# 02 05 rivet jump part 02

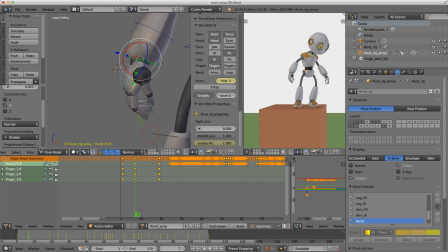[12:21]
So I just want to be really subtle, and I don't want to be final at this stage because I'm going to fix any of the errors in the polishing stage. So drag and overlap on the wrists or the hands, and then just a nice shape on the fingers.
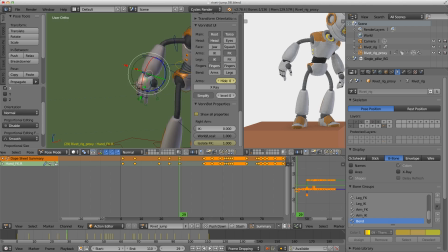[12:39]
Alright, I'll also do the same on the other side, but I'm going to jump forward and show you the feet.
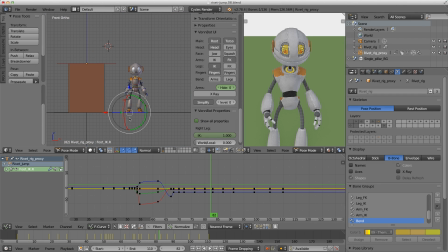[12:46]
So the way I'm thinking about these feet is exactly like our bouncing ball. So I'm turning on our motion paths and then jumping into the graph editor, and you'll see that I've actually grabbed the wrong curve there.
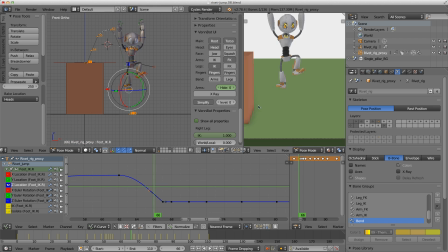[12:57]
Sometimes that happens, but I want to grab the Z location and grab that handle and make it look like the bouncing ball handle,
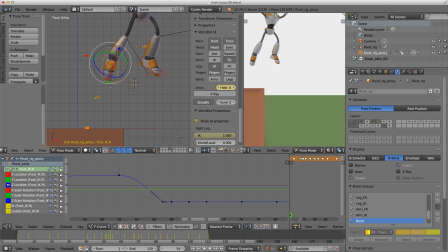[13:05]
so it's going to be sharp. And then I'm just sculpting all the other poses on the actual keyframe, so I don't need to tweak the curves on those frames. Sometimes I do, sometimes I don't. I'm just basically looking in that arc in the 3D viewport.
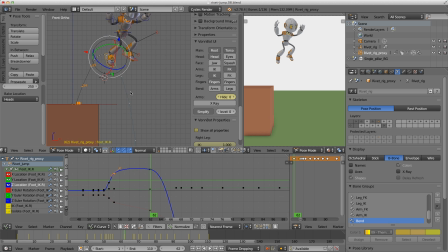[13:20]
I also don't want it to be too close to the body up the top.
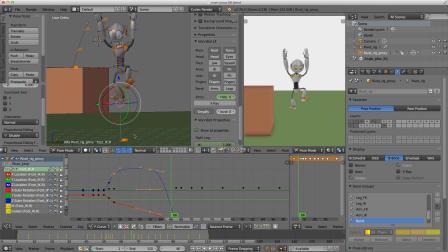[13:26]
Like I want the spacing to be different to the torso.
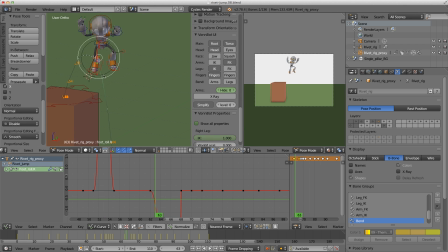[13:30]
So I don't want it to be stretched out too soon, and I don't want it to be too slow where he's kind of his knees are hitting him in the head, if that makes sense.
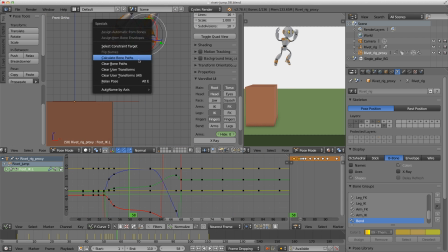[13:38]
So once I've worked on that foot, I jump over to the other side and I do a similar thing. I'm trying to keep that arc nice on that foot and sculpt the frame, sculpt the pose so it kind of looks good as it comes off the ground. Also, I don't want the spacing to be the same as the other foot.
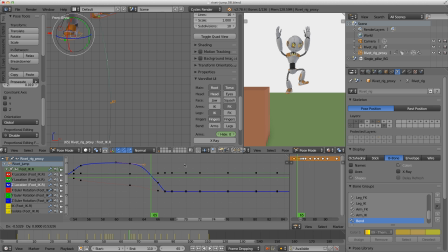[13:56]
So I'm bringing his left foot slightly higher and dragging it behind the other one. But let me just jump forward now and I'll work on the next section, which is the eyes.
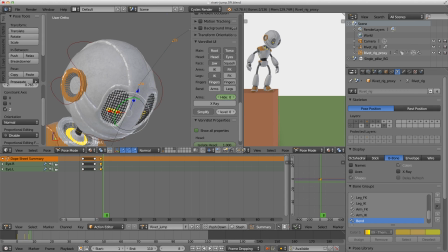[14:10]
So I'm just grabbing all those appropriate bones there, keying the first frame, and then also keying a closed frame.
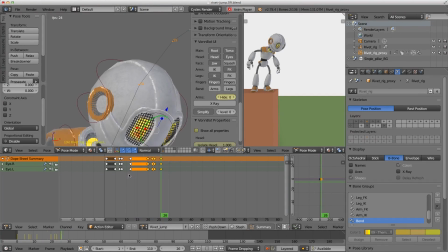[14:17]
And then I can just copy and paste those keys where I want him to blink.
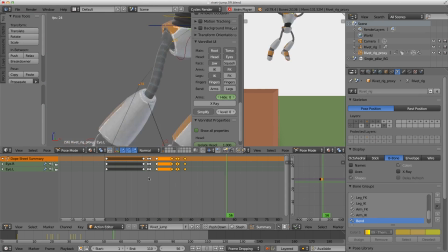[14:22]
So I think I did 2 frames closing, and then hold the close for 2 frames and then open on about 4 frames. And then I'm doing a little bit of positioning the eyes,
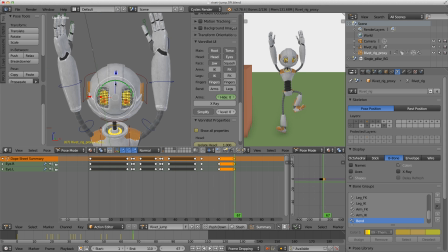[14:34]
but I just want to get the rough blinks in there and rough directions, but I will later on go back and polish it to make it a lot nicer.
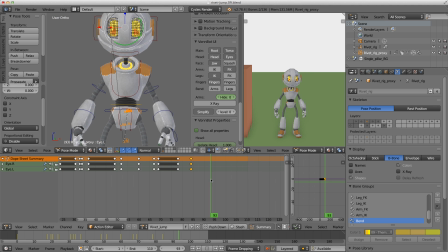[14:43]
But the main thing I'm doing is I'm just borrowing the keyframes that I've already set and then pasting them where I want them to be.
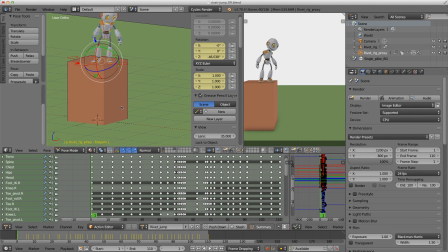[14:52]
Okay, so I finally made it to the end of this splining stage, or I'm going to call it the end. I'd like to do more work on it, but I'm running out of time. So I just want to show you that still at this stage, everything is keyed on the same frame.
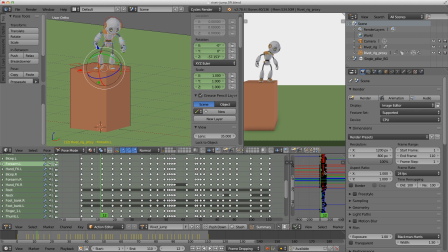[15:09]
So look at that action editor. It's all nice and neat. And I haven't actually done a lot of work in the graph editor so far. I have done a little bit just on those tricky spots that I just need the graph editor to do the job for me. The only thing that I haven't keyed on the same frames as everything else is the jaw and the eyes,
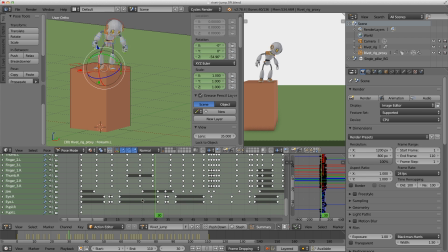[15:28]
and that's just because they don't need so many keyframes. And now I just want to show you a few things inside the 3D view. Let's have a look at this animation. I want to show you the arms actually.
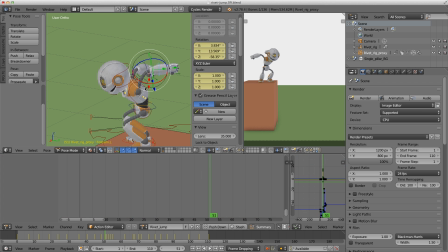[15:40]
So when we're going here, you don't need to worry about weird penetrations or weird poses in the 3D.
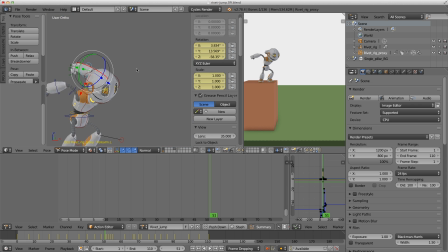[15:46]
We're only concerned with how it looks inside the camera view. So here I've kind of got his arm bent back in a really unnatural way, and that's just because I wanted to show the fist on the other side of the body. Even though this is not the greatest pose, sometimes you have to fight with the character to get it to do what you want.
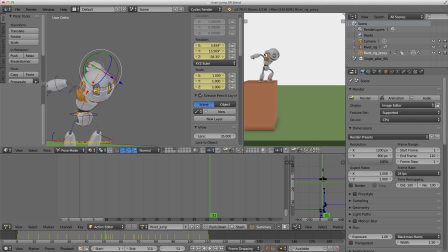[16:05]
And so here, having that hand showing behind his head is a better pose than it's just hidden. Hopefully that makes sense. That will give me a better anticipation as it swings through. Now let's have a look at this breaking of the joints that I was talking about.
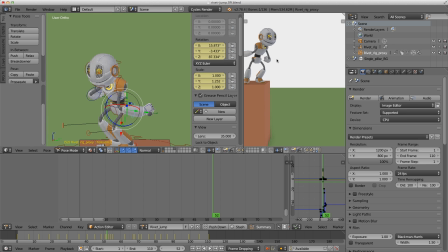[16:19]
His arms are backwards and we've got some penetrations, but it doesn't matter because you're not going to be able to see it. And this crazy frame is only going to happen over one frame. So then we're back to normal on the next one.